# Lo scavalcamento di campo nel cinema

Una volta compreso cosa sia un campo, non ci possono essere più dubbi su questioni di scavalcamento. Tutte le considerazioni sulla regola dei 180 gradi non fanno che complicare quello che in realtà è un concetto semplicissimo. Quindi, cos'è un campo? Un campo è l'insieme di tutti i punti macchina che lasciano invariata la relazione destra-sinistra tra gli elementi in scena. Se una volta spostata la camera, quello che appariva a sinistra si trova a destra, ho scavalcato. Tutto qua. Non c'è modo di sbagliarsi.
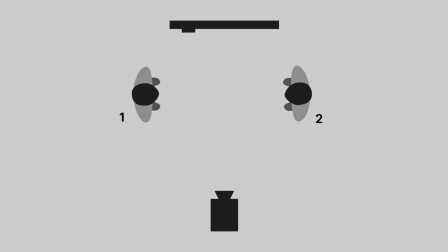0:28 Un esempio pratico di una situazione semplicissima con implicazioni che possono apparire complesse se non si considera cosa sia un campo. Due personaggi in una porta. Partiamo da un master in campo medio. Prendiamo come riferimento il personaggio 1. Rispetto a lui sia la porta che il personaggio 2 si trovano a destra.
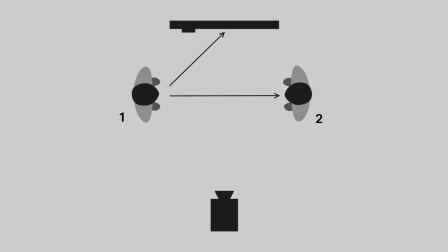0:47 Ciò significa che per guardare il personaggio 2 o la porta il personaggio 1 deve guardare a destra camera e che per raggiungere la porta il personaggio 2 il personaggio 1 si deve muovere verso destra camera. Spostiamo la macchina. Porta e personaggio 2 dal punto di vista della camera si trovano ancora a destra rispetto al personaggio 1.
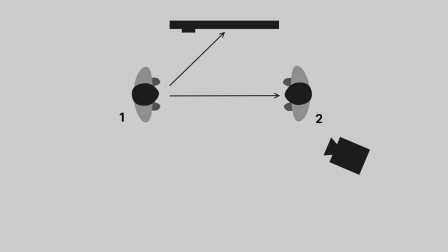1:06 Siamo nello stesso campo. Vediamo che succede se piazziamo la macchina qua. La porta è ancora a destra del personaggio 1 mentre il personaggio 2 si trova alla sua sinistra. Abbiamo scavalcato. In questo campo potremmo tranquillamente riprendere il movimento del personaggio 1 verso la porta ma non,
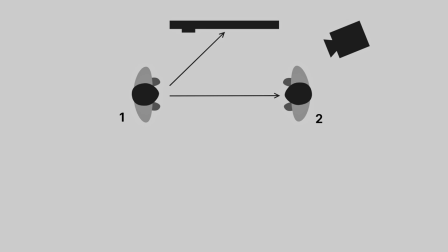1:23 se vogliamo mantenere il campo, proseguire un dialogo iniziato nel master tra personaggio 1 e personaggio 2. Questo perché mentre nel nostro master il personaggio 1 guardava il personaggio 2 a destra camera, ora in questo nuovo campo lo guarda a sinistra camera. Semplicissimo. Proviamo un altro punto macchina.
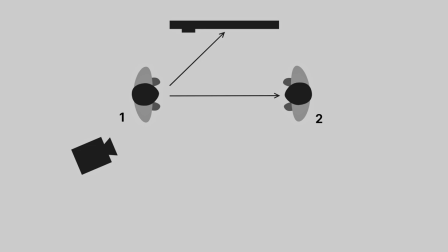1:41 Da questa posizione vediamo il personaggio 1 che per raggiungere la porta che rispetto a lui si trovava a destra nel master, ora deve spostarsi verso sinistra camera. Evidentemente siamo scavalcati. Se in montaggio dividessimo il movimento del personaggio 1 verso la porta tra il master e questo punto macchina,
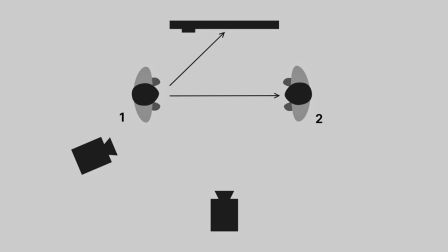1:58 vedremmo il personaggio spostarsi prima verso destra e poi verso sinistra, il che sarebbe disorientante soprattutto se per il campo scavalcato scegliessimo un'inquadratura che non include la porta. Lo spettatore non solo vedrebbe il personaggio cambiare direzione, ma perderebbe anche il riferimento del suo punto d'arrivo.
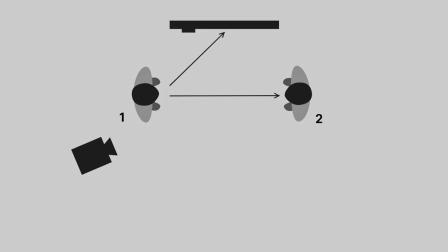2:16 Da questo punto macchina potremmo però proseguire un dialogo tra i due personaggi iniziato nel master e mantenere la coerenza visiva col secondo punto macchina che abbiamo ipotizzato per un classico campo contro campo. Questo schema di ripresa che abbiamo ora sotto gli occhi viene definito sistema a triangolo
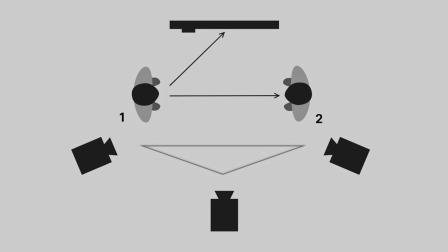2:31 ed è il sistema più utilizzato e meno fantasioso per raccontare un dialogo. Un ultimo test.
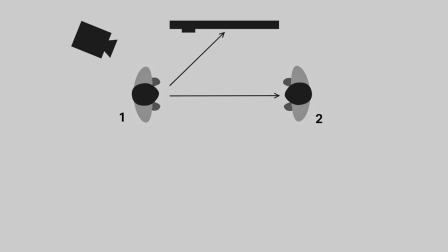2:38 Scegliendo questo punto macchina tutto ciò che prima appariva a destra del personaggio 1 ora appare alla sua sinistra. Chiaramente siamo scavalcati sia rispetto alla porta che al personaggio 2. Se avessimo affrontato queste analisi utilizzando un concetto come la regola dei 180 gradi,
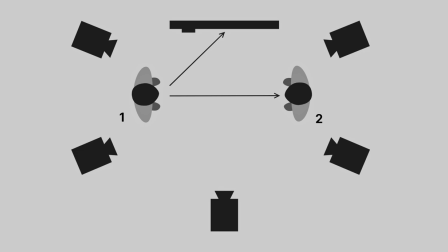2:54 sarebbero nate discussioni sulla linea di interesse, la linea d'azione, se mi cerchio sopra, se mi cerchio sotto. Se invece si abbandonano le formule e si fa riferimento agli sguardi e alla direzione dei movimenti, tutto diventa semplice. Se un personaggio che guardava un punto a destra camera ora guarda lo stesso punto a sinistra camera, evidentemente ho scavalcato. Se in un'inquadratura un personaggio si muoveva verso destra e quando ho staccato sul suo primo piano l'ho visto uscire a sinistra camera, evidentemente ho scavalcato. Non c'è molto su cui interrogarsi. Esistono però delle situazioni in cui gestire i campi richiede particolare attenzione. Ciò non significa che la comprensione dei campi diventi difficile, quella è sempre banale, significa solo che per la scelta dei punti macchina è necessario tener conto di fattori aggiuntivi. Facciamo un esempio classico, un dialogo a tavola tra più persone. Questo è uno di quei casi in cui scavalcare il campo diventa necessario e quindi la scelta dei punti macchina deve avvenire in maniera molto consapevole, avendo ben presente come sarà montata la scena. Facciamo che questo è il nostro master, da questo punto macchina possiamo ottenere un totale in cui vediamo chiaramente tutti i personaggi. Per un dialogo tra e e b, volendo battere dei primi piani, posso semplicemente spostare la camera prima a destra per riprendere A e poi a sinistra per riprendere B. La direzione dei loro sguardi in questo modo sarà coerente con quanto osservato nel master. A guarda a destra camera, B a sinistra. Perfetto. Ora il dialogo è tra E e F. Se non voglio riprenderli da fondo tavola con un teleobiettivo e quasi di profilo, mi devo necessariamente avvicinare.
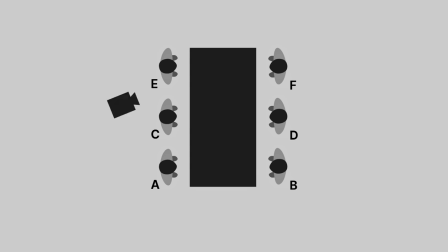4:27 Posiziono la camera qua per il dedicato su F e sul lato opposto per quello su E. A questo punto però E rivolge la parola D e lo guarda a sinistra camera. Nel master lo avrebbe guardato a destra, quindi sono in un altro campo.
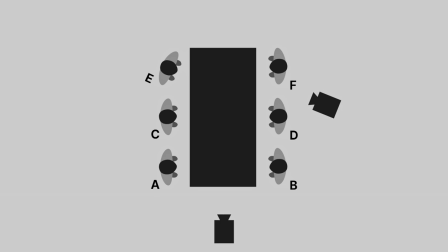4:41 La cosa di per sé non è un problema, per far tornare gli sguardi è sufficiente che il primo piano di D io lo batta da questo punto macchina. Ora però D rivolge la parola da e chiaramente guarda ancora a destra camera.
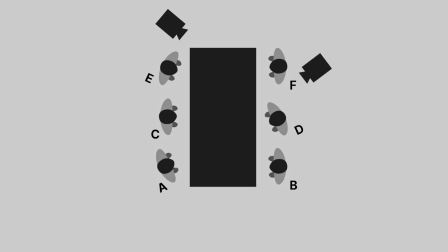4:54 Per il piano su A riportiamo quindi la camera in questo punto e gli sguardi tra A e D si incrociano. Resta il fatto che D per le sue battute verso A risulterà decisamente a sfavore camera, che i punti di ripresa hanno angolazioni completamente diverse e questo può disturbare quanto uno scavalcamento,
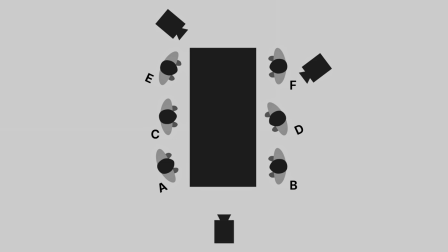5:09 e che dopo questo scambio tra D e A potrei aver bisogno di tornare sul master, campo nel quale la direzione degli sguardi tra i due personaggi era opposta. Allora la soluzione potrebbe essere aggiungere un'inquadratura, prendere le battute di D verso A da questo punto macchina e battere il piano su A da quest'altro punto macchina.
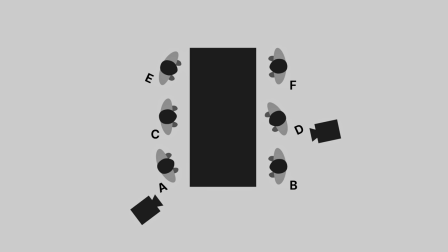5:28 Ora gli sguardi tra i due personaggi non solo si incrociano e si rispecchiano come angolazione, ma rispettano le direzioni stabilite nel master, al quale di conseguenza posso tranquillamente tornare in fase di montaggio. Tutto semplicissimo dal punto di vista teorico, ma poco sensato dal punto di vista dell'esecuzione.
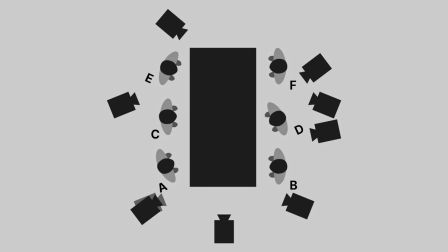5:45 Per questa manciata di inquadrature sono andato avanti e indietro su uno stesso punto macchina già una volta e ho continuamente spostato la camera da una parte all'altra del tavolo. Questa è una scena esemplare per quanto riguarda l'importanza del piano regia.
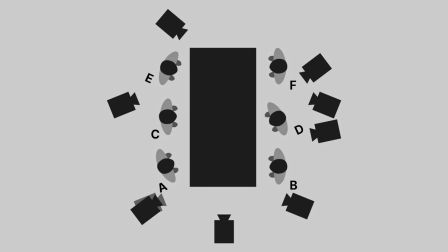5:58 Il solo modo per girare una sequenza simile in maniera efficiente è avere consapevolezza di tutte le inquadrature necessarie e di come saranno montate. Solo così sarà possibile scegliere per ogni battuta il campo giusto ed esaurire in sequenza tutti i punti macchina senza andare avanti e indietro da uno all'altro. Quando si deve girare qualcosa di semplicissimo come un dialogo tra due persone sedute, si può anche arrivare sul set con giusto l'idea di battere un campo a due due primi piani, ma se il dialogo è tra sei persone o si sa bene come quei piani saranno montati o è matematico che si finisca per prendere a schiaffi lo spettatore con continui scavalcamenti. Ciò detto scavalcare non è che sia il male, è solo uno dei tanti strumenti del linguaggio cinematografico. Lo scavalcamento di campo diventa un problema quando non è ricercato e quindi controllato. Nei casi in cui non sia possibile programmare le riprese, esistono comunque delle soluzioni per pararsi le spalle.
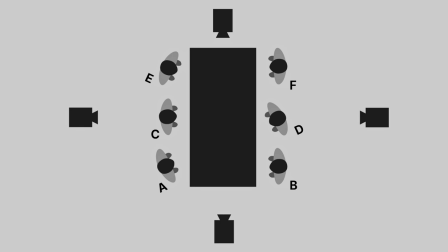6:53 Per esempio si può battere un master in ogni campo così da avere sempre un quadro sul quale staccare il montaggio per fornire delle nuove coordinate destra-sinistra prima di ogni scavalcamento. Ovviamente così facendoci si può trovare a dover staccare su un campo largo quando magari la storia richiederebbe tutt'altro.
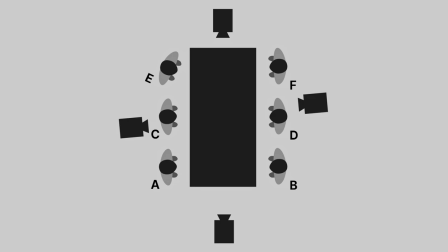7:10 Un'altra possibilità è battere tutti i primi piani utilizzando una quinta dell'interlocutore. Questo non salva dagli scavalcamenti ma evitare il problema degli sguardi che non si incontrano quando due primi piani vengono battuti in campi diversi.
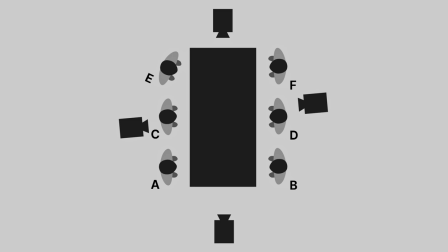7:22 Gli sguardi continuano a non incrociarsi ma non ci sono più dubbi che due personaggi si stiano parlando perché la quinta dell'uno è presente nell'inquadratura dell'altro. Ovviamente questi sono palliativi, il solo modo per portare a casa un buon girato è girare bene e sapere cos'è un campo in questo senso è fondamentale. Per fortuna come abbiamo visto si tratta di un concetto banale. Imparare a gestire campi invece è regia.